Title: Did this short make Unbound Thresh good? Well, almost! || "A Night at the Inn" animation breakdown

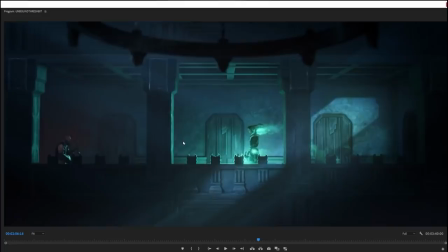1965s
And that again is one of the reasons why, like, I still don't like Unbound Thresh, but if we have to have him, then this is the version I prefer, where Unbound Thresh is merely a costume, literally a skin, rather than being the canonical representation of what Thresh is supposed to look like.
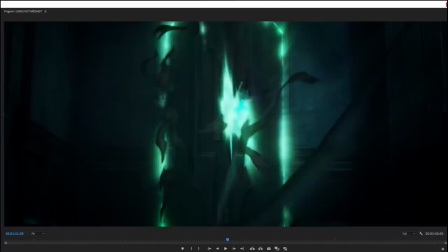1982s
Anyway, some 3D animation here. It's all 3D animation, obviously, but the door that explodes here.
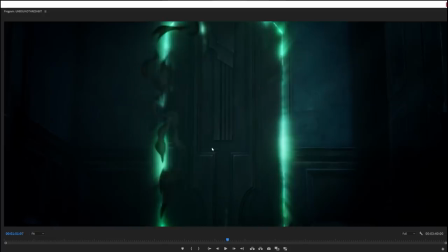1988s
So this is a 2D illustration. Like, this is just an illustration of part of the background, same as anything else.
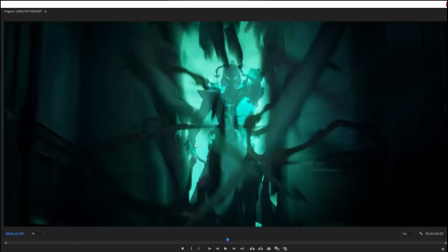1994s
Then here, you can see this two-frame thing where, like, here we just take some chunks out of the door, and then we just delete the door.
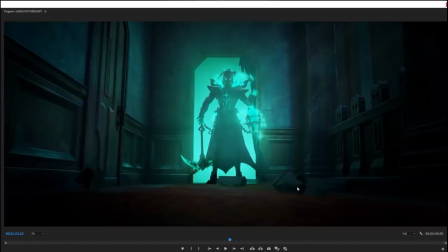2002s
Like, we just make the door not exist anymore, and we replace it instead with a bunch of this stuff, which is just, like, tumbling debris that just kind of falls over and falls down,
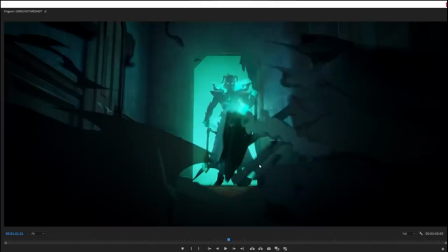2011s
which is all 3D animated. You can see it's probably a procedurally generated physics simulation or something that's doing a lot of this.
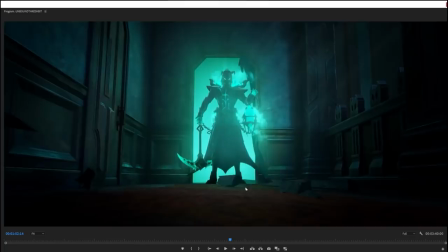2018s
And if you sort of pay close attention and zoom in on it, you can kind of see that the lighting on these little pieces of like stuff, it doesn't really work. It's not nearly as painterly and sort of precisely calibrated as the aesthetic of the rest of the scene, because the rest of the scene is painted, of course, so they can do whatever the hell they want with the lighting.
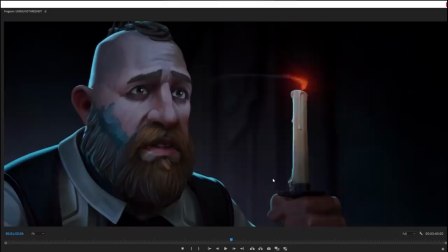2035s
They're sort of primitively done, but they don't really need to be very complicated because, like, you can't see them.
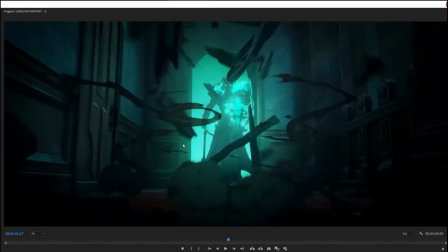2041s
They're on screen for, like, a second. It doesn't really matter. Anyway, smoke, again, still hand-animated.
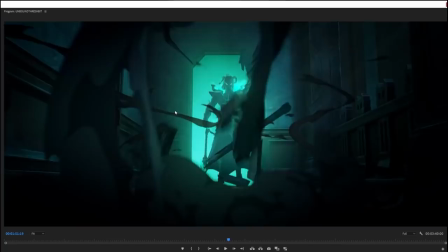2046s
And you can see here this tendril of smoke not moving while everything else moves,
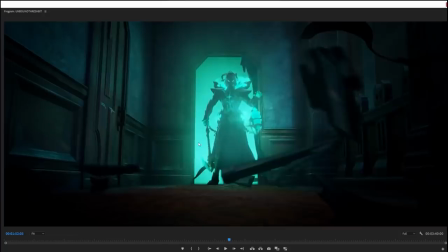2052s
and then everything moves, and then only the 3D objects move in this part of smoke, then that part of smoke moves.
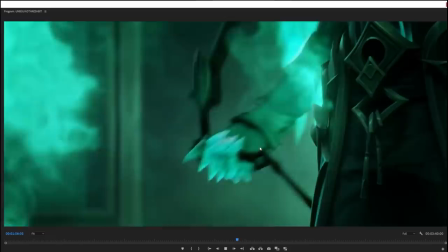2056s
Animated on twos, in case anyone's curious. So that's a thing there. And then this lovely bit.
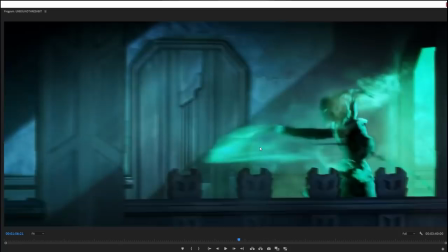2062s
Like, here's Thresh, like, in his element, doing what he really loves to do, which is to hurt and torment people for no other reason except he thinks it's fun.
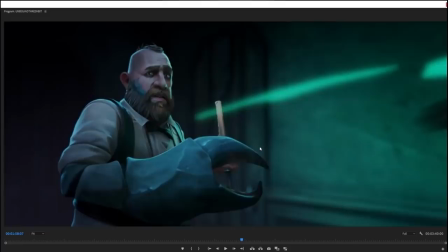2071s
And this is really, like, this is just really good. Whew, that.
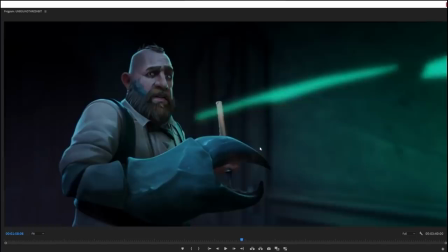2075s
Like, the way that they use, like, this wisp of ghostly energy that kind of trails behind the arm as it vanishes.
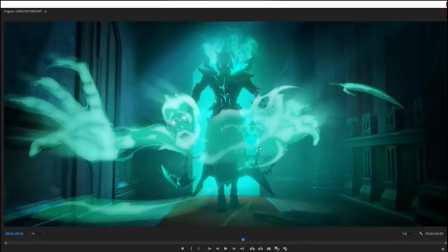2081s
And then we get... There. This. That man, that soul spirit thing.
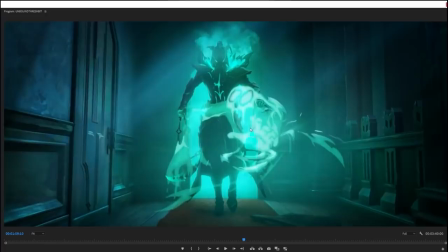2088s
You can see here, Thresh moves, then the spirit moves. Thresh moves, then the spirit moves.
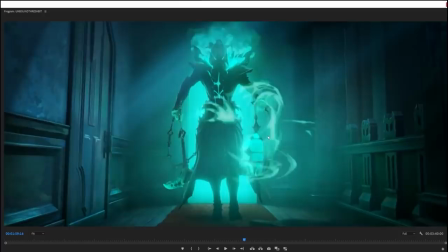2093s
Thresh moves. Animated on twos. As it gets pulled into the lantern and completely distorted and torn apart.
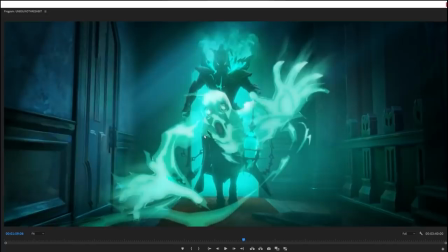2100s
And man, that looks so cool. That looks so good. Like, that's just such a good bit of 2D animation. Like, God, that looks horrifying, right? Like, he's practically melting as he gets pulled into Thresh's lantern.
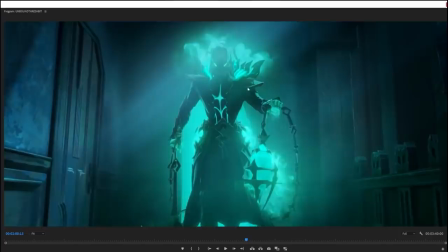2115s
Like, oh, it's gorgeous. It's beautiful. Meanwhile, the smoke effects coming off of Thresh, like the flame effects coming out around him,
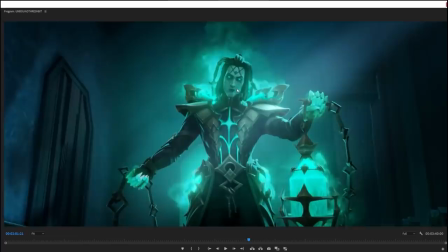2120s
they are still very much, like, generated by the 3D animation software.
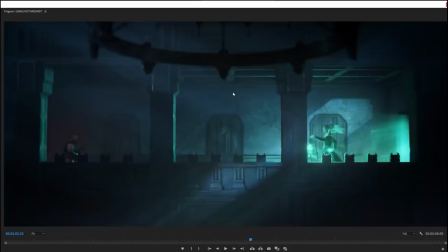2126s
With this lovely effect as the mask fades away, or, well, the mask fades on, rather, and Thresh reveals himself. And this is such a good shot as well, because it's right, like, you notice the cute little thing of,
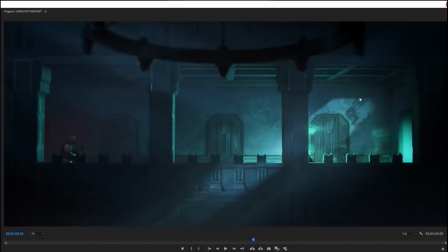2141s
like, as Thresh vanishes behind the pillar, that's when, like, his true face comes into view on the wall. And that's a clever thing, because, like, because the character himself is disappearing, that gives us a moment to, oh, let's look at something else that's moving.
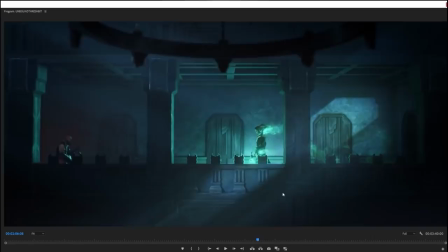2154s
Oh, hey, that shadow's moving. Oh, it's the skull! And then, you get this moment to notice the thing by obscuring the physical character.
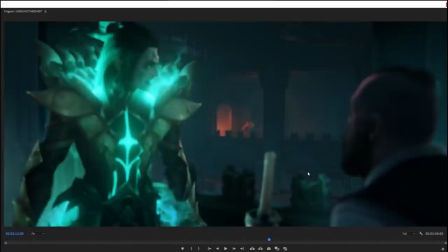2163s
You get to see the true form sort of reflected, which is, like, it's clever, clever, clever. Very clever thing to do. And I quite like, again, look at Thresh's body language.
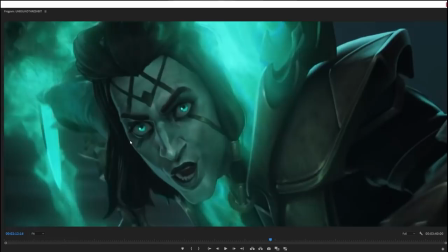2173s
Look at his movement. Look how controlled he is. In what he does, and I love this expression on him as well, because, like, that's why you kind of see
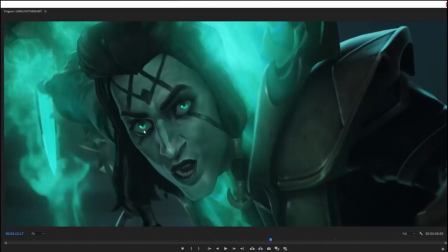2183s
that's not anything that's seductive, that's not anything that's even dignified.
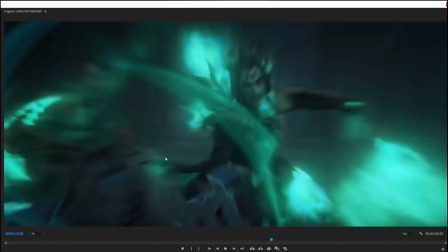2187s
This is like he sees a victim and it's like the crazy eyes come out, like he fully goes Joker on this one.
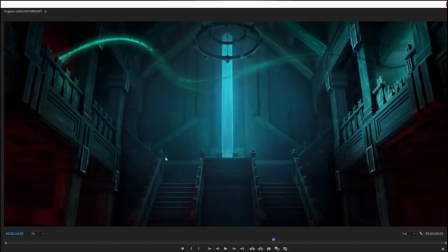2195s
As he sees something to kill, bye bye, poor you.
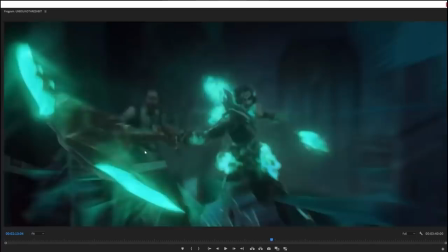2205s
This is so good, too. Like, just look at the speed of that movement, and look at there's a gentle little distortion happening here.
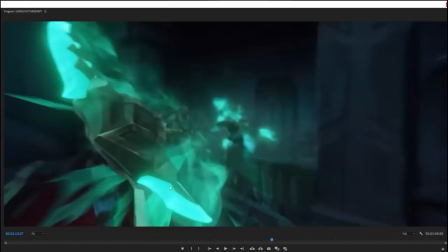2212s
You can kind of see it here.